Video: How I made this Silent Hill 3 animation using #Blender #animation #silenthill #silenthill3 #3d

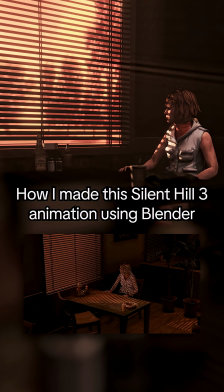0s
This is how I created the Silent Hill 3 animation using Blender.
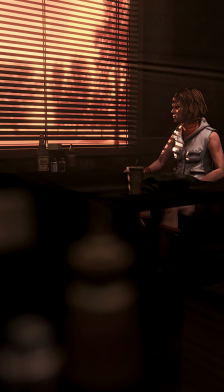2s
Unlike my last animation for Silent Hill 2, where I recreated the entire scene, I decided I was just going to import the models straight from the game.
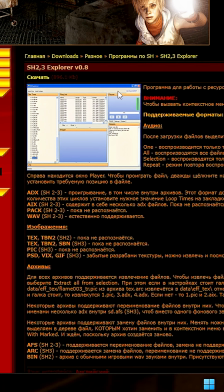9s
So the first thing I went and did was found this sketchy Russian website which has the Silent Hill 3 model explorer, downloaded this sketchy link, and then once we had the program opened up,
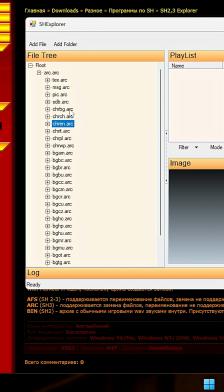17s
I went ahead and imported our Silent Hill 3 game files. I had to do a little bit of trickery here, but once we had the files exported from this program, I went over to this other sketchy Russian program.
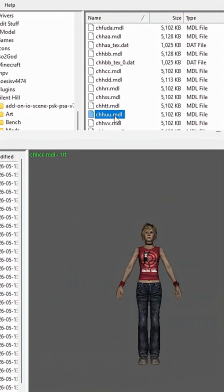25s
We can go ahead and actually view our character models. As you can see, I can go ahead and view all the different outfits for Heather that she has from the game, but I'm just going to go ahead and go with the standard one for our animation.
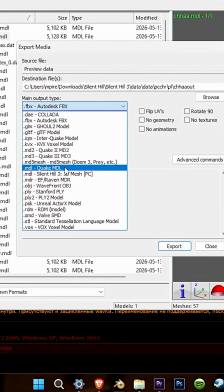34s
Then after some more trickery with this program, I went ahead and exported this as a GLTF model.
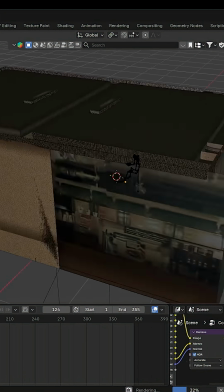39s
Once this was exported inside of Blender, I went ahead and did the same for the rest of our scene, including the doors, all the other props here that you can see like the chairs and tables.
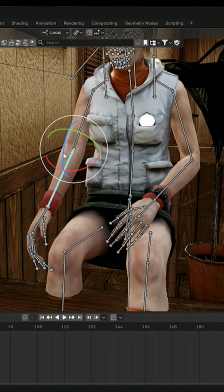46s
I went ahead and applied all the correct textures that we need. Then I went ahead and did a simple pose for Heather matching the one from the scene where she's just sitting in the chair.
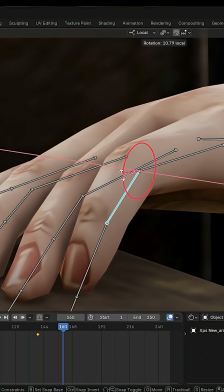54s
She has some crazy posture in this pose, but I recreated it. Then I did a simple finger tapping animation just to show some life and not to have the stillness in the animation.
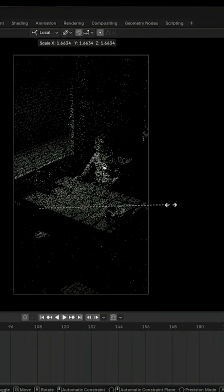62s
I also did the same for her head and her eyes. Then I added in a cube and I turned this to a principal volume so that we can get some of the rays coming through the window.
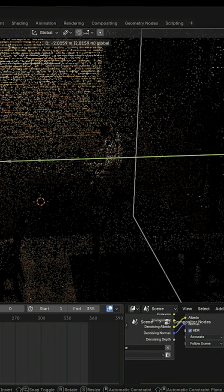69s
I added in a sun, gave it the right color that matches our scene. After playing around with the volume for a little bit until I got the look I liked, I went ahead and duplicated that over to our other window over here.
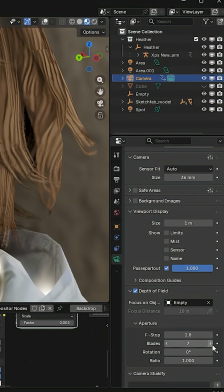78s
Once I was done, I added in a simple camera. I set this to a focal length of 40 and using depth of field with the blades at 7, I went ahead and just did a simple camera pan.
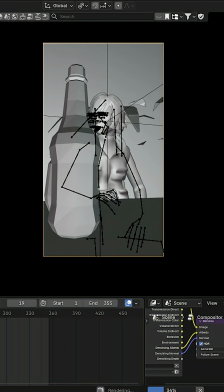86s
After that, I set up a couple more camera shots that I liked. Then after that, I went over to the compositor.
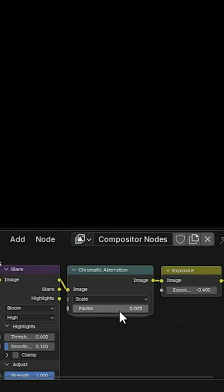91s
I added in some glare, some chromatic aberration, and some exposure. And then we were ready to export.
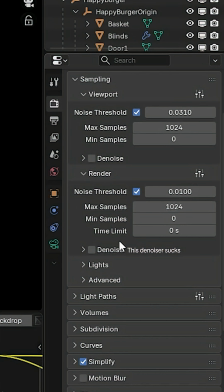95s
I used a noise threshold of 0.01 with max samples of 1024.
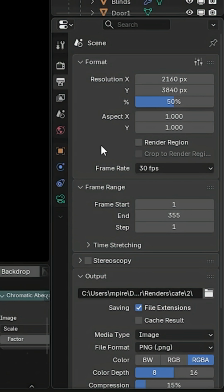100s
I went ahead and enabled the denoiser in the compositor. And at 30 frames per second, I rendered this for 240 frames, and this took about 3 hours to fully render out.
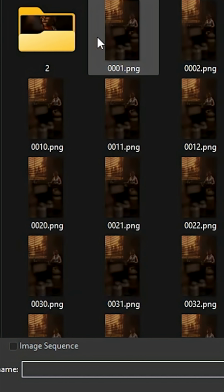108s
Then after that, the next thing we can do is bring this over to Premiere Pro. We can import it as an image sequence.
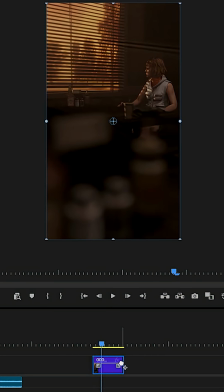112s
Then I went ahead and added a Lumetri color effect to our layer, and then I played around with the look until I got something I like.
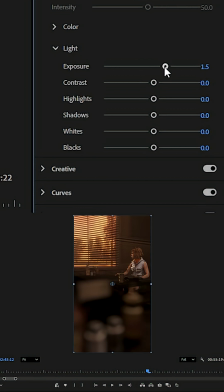118s
And that's all for this animation.